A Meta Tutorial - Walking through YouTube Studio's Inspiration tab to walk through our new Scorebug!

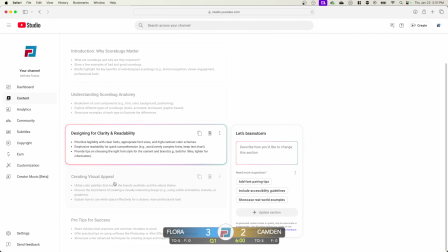(16:39)
Tips on choosing the reds. Yeah. Okay. So creating visual appeal. Utilize color palettes that match the brand's aesthetic and video theme. Discuss the importance of creating visually interesting design. Explain how to use white space.
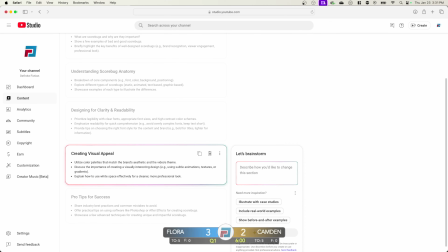(16:59)
Cleaner, more professional look. So the white space example, let's start with that. That's kind of why I green screen out the background. The different shapes that you see on the scorebook itself kind of
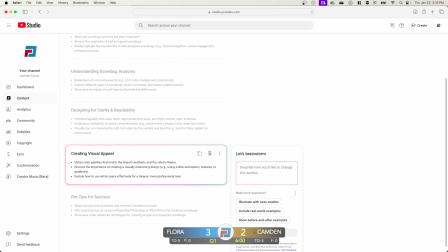(17:17)
serve that same purpose of white space, but then we also have like space in between the like team name and the scores, some space among the data elements below that.
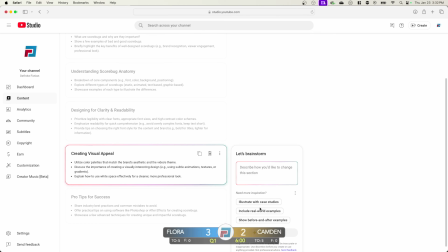(17:35)
The color palettes, obviously I have the definite fiction logo in the middle. In this case, it just sort of kind of closely matches the blue for Flora, but in this case, for sports scorebugs,
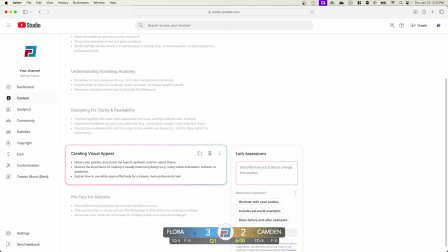(17:54)
you generally want to have colors that match the teams that are playing. And sometimes they could clash. Sometimes you'll have a kind of a Christmassy looking scorebug if one team's red and one team's green.
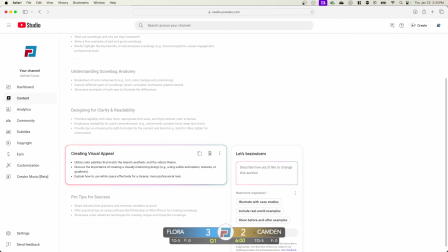(18:14)
But in this case, the Camden, the yellow and the blue kind of work really well together. It's almost like orange and teal.
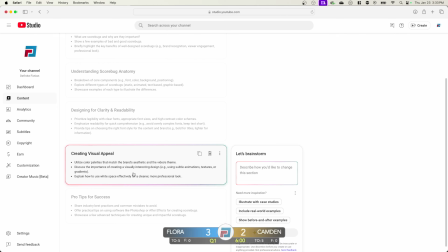(18:26)
But yeah, using the colors to make it easier for your viewers to identify which team is which. It's definitely the way to go for sports.
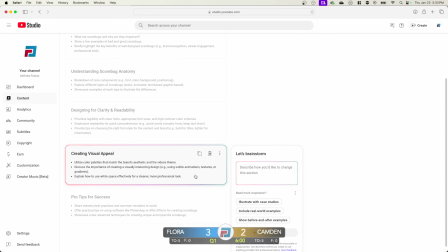(18:42)
Importance of creating interesting design. So for this particular one,
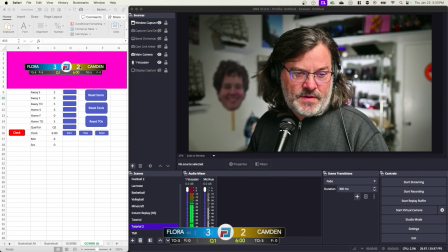(18:51)
like obviously I did put a lot of thought into how I wanted this presented. The having this kind of circle surrounding the logo in the middle is kind of nice. Also, it's sort of subtle. Hopefully, you can see it.
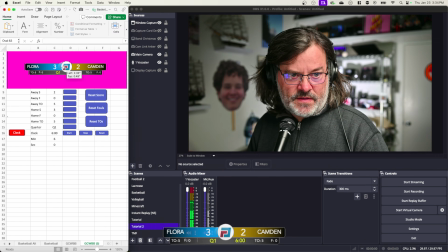(19:09)
But if I click on the middle of this and then drag it over, there's this like semi-transparent circle, which helps make it look a little bit more 3D instead of a flat image.
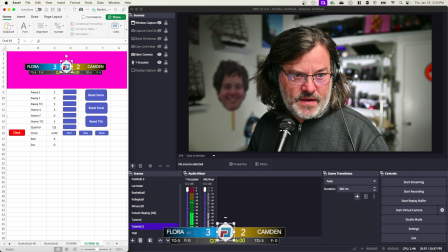(19:27)
And that's actually not even all that hard to do. What you would want to do, so I have this white circle with a dark gray outline behind the logo itself.
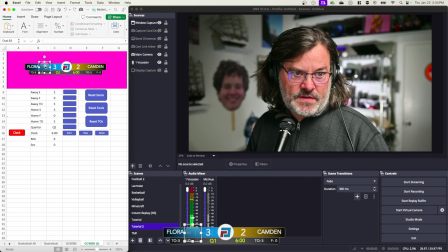(19:42)
And then for this gradient, like transparent gradient, to make it look sort of 3D, if we go to format shape and then fill, it's a gradient fill.
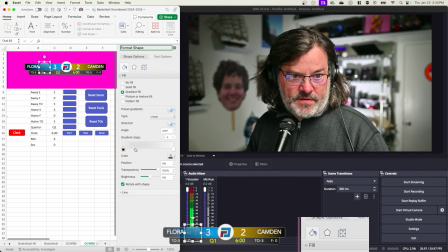(19:56)
And on the bottom side of the fill, it's a black color that's set to 100% transparency. And on the top side of the fill, it's a white color that's set to what I have 60% transparency. And then when you do that, it just ends up
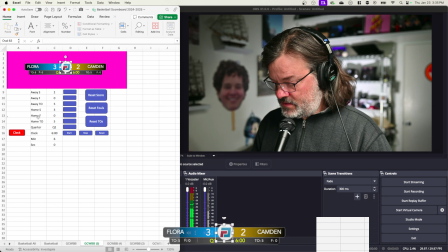(20:18)
looking like it has a little shape and is little shape, little shininess. It just kind of makes it look 3D a little bit. Just a subtle design element.
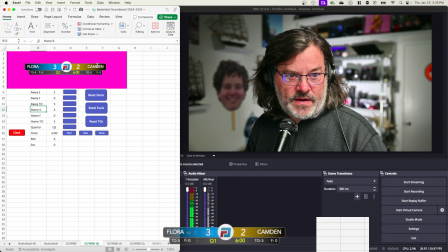(20:34)
The other things, yeah, the gradient behind the team names. It's also part of that design, and the visual appeal.